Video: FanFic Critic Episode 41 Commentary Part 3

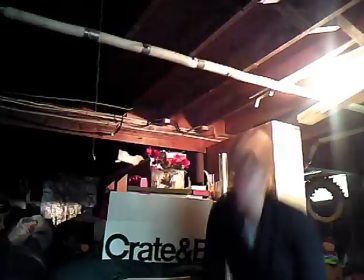(0:01)
Yeah, notice that little note there. Well, the wonders about my lovely webcam is that the sound doesn't always like to work.
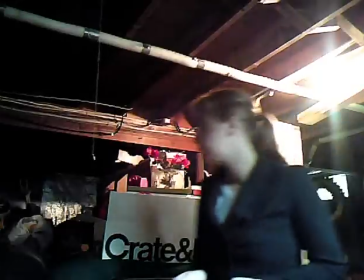(0:10)
And the thing is, I was rushing it at this point. I didn't bother re-watching the footage, which I usually do, so I didn't realize that the sound was off until I was in the editing process.
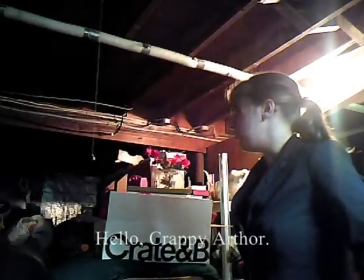(0:18)
So I wasn't very pleased when the sound wasn't working. So I had to add subtitles. yeah which the annoying thing about you know putting text over video
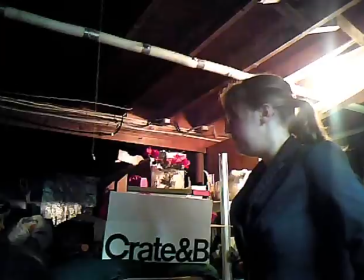(0:33)
in Windows Movie Maker that doesn't really let you do much with it so some of you guys probably had to pause it here to read everything that was being said but
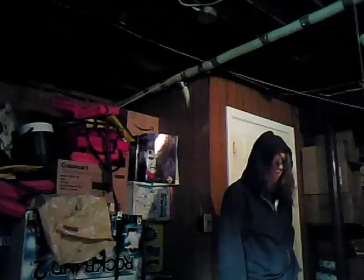(0:44)
yeah Windows Movie Maker is annoying I wish I had a better editing software but the thing is the thing with the crappy
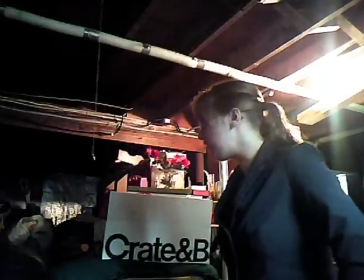(0:57)
author and the thing with the fanfic critic those were both different shots so that's why the crappy author's footage is fine.
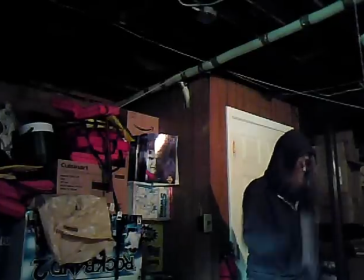(1:05)
I think everything with the crappy author was filmed in just one huge shot where I'd you know
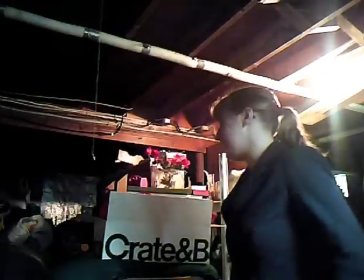(1:09)
just film everything then I'd leave the room then come back so yeah.
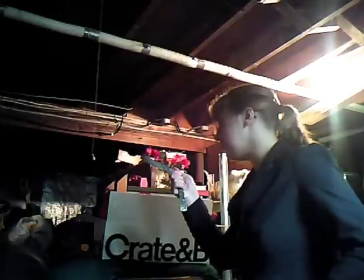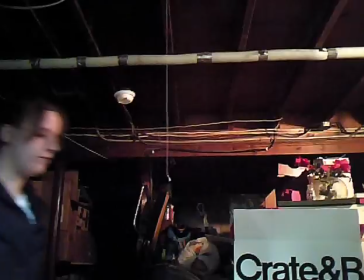(1:20)
So right here we're to assume that the fanfic critic pretty much flunked her into the chair or the crappy author tried to avoid her and went into the chair.
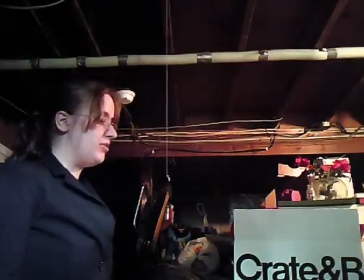(1:28)
I don't know. I mean, the thing is, I can't have two of me in one shot. And I don't really have anyone around who could be a body double. And especially seeing I'm kind of tall for a woman, I think it would be hard to have someone to be a body double.
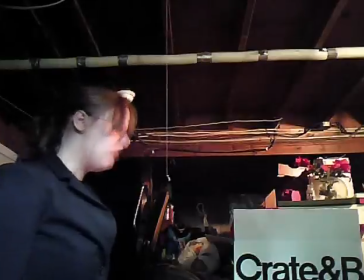(1:44)
I'm like, five foot eight. That's tall for a woman, or at least I think it is.
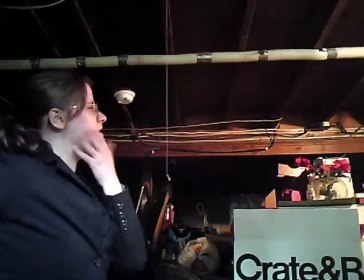(1:50)
So right here, the fanfic critic critiques the crappy author, which was quite justifying, if you ask me.
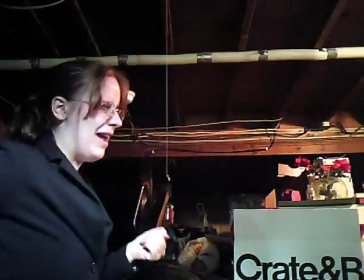(2:02)
I did this in the original episode as well, but in the original episode, when I would do the critique, I would swipe at her with the razor, which was pretty crappy.
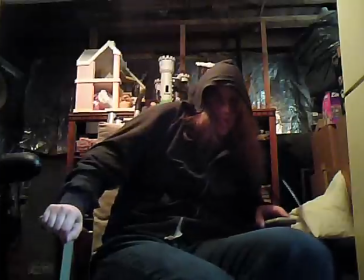(2:11)
I'll probably show it eventually. So in this one, it's more like she's saying all these things.
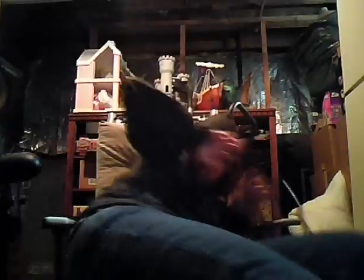(2:16)
I love this shot. It's kind of creepy, you know?
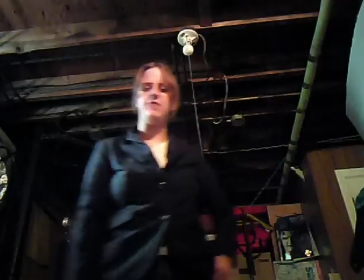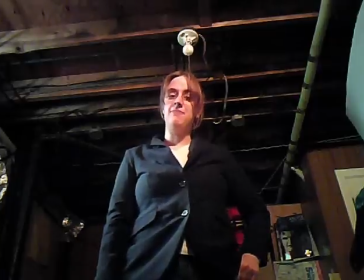(2:24)
So pretty much I'm implying right here that the crappy author is a fanfic. A physical embodiment of a fanfic. That shot right there, I had to hold the camera in one hand, that's why it's kind of wobbling. I'm surprised I haven't broken my computer yet, see, the camera is inside my computer.
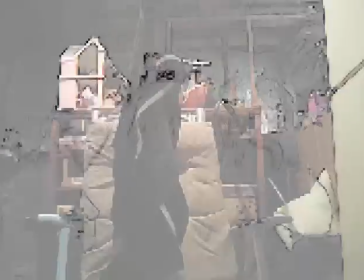(2:47)
Yeah, to make that cutting sound effect, I had to scrape the razor up against something else that was metal to make it sound like, you know, scraping.
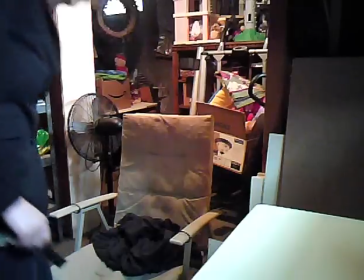(2:54)
And that all right there was really weird special effects for a Windows Movie Maker.
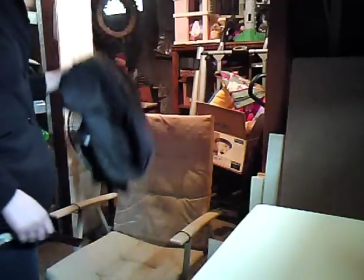(3:00)
Oh, the graphic author has been reduced to a jacket.
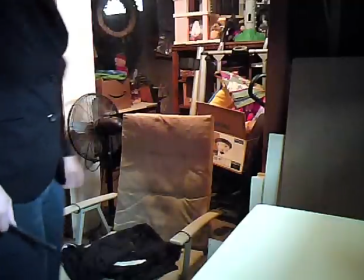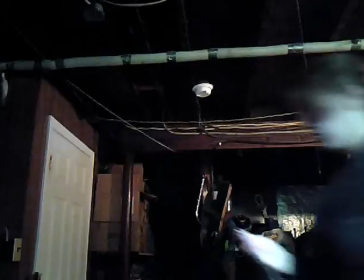(3:11)
A jacket.
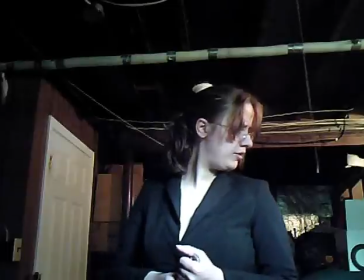(3:14)
Don't ask why? I even question it here.
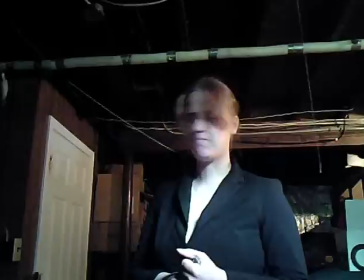(3:19)
I just thought of, you know, it kind of symbolizes in a sense.
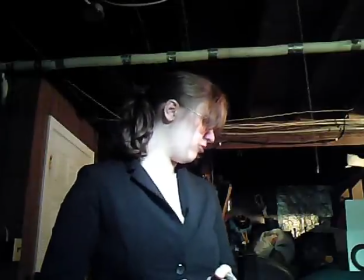(3:25)
I don't know why, but you know, having her be a jacket was interesting, but oh well.
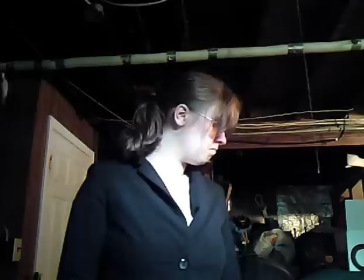(3:34)
So I guess the only real thing about her was being in the jacket.
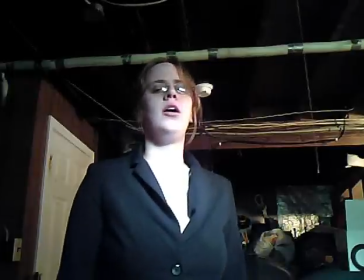(3:38)
So I should have had it be a deal that when Susan sees her, like when Susan, when the crappy author comes in, it's just this floating jacket.
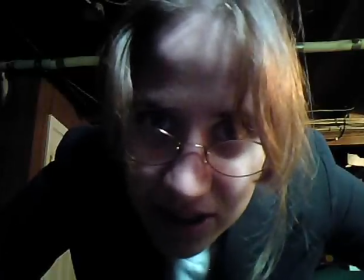(3:48)
Now the funny thing is, at the end of this episode, some people thought that this was the final episode of Fan Big Critic.
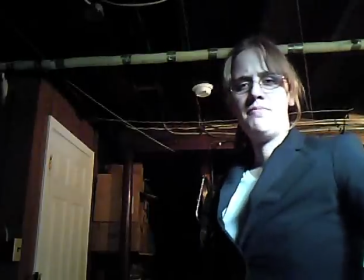(3:54)
I guess because I had credit, um, credits at the end, but people, that doesn't mean it was the last episode.
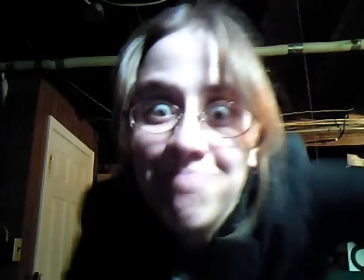(4:00)
It was just, you know, an episode I put a lot of effort in, so I decided to have it have credits.
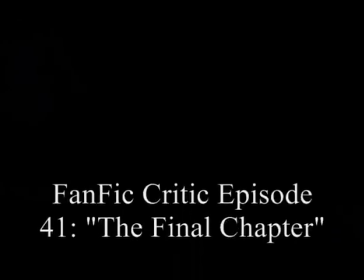(4:05)
It just seemed appropriate.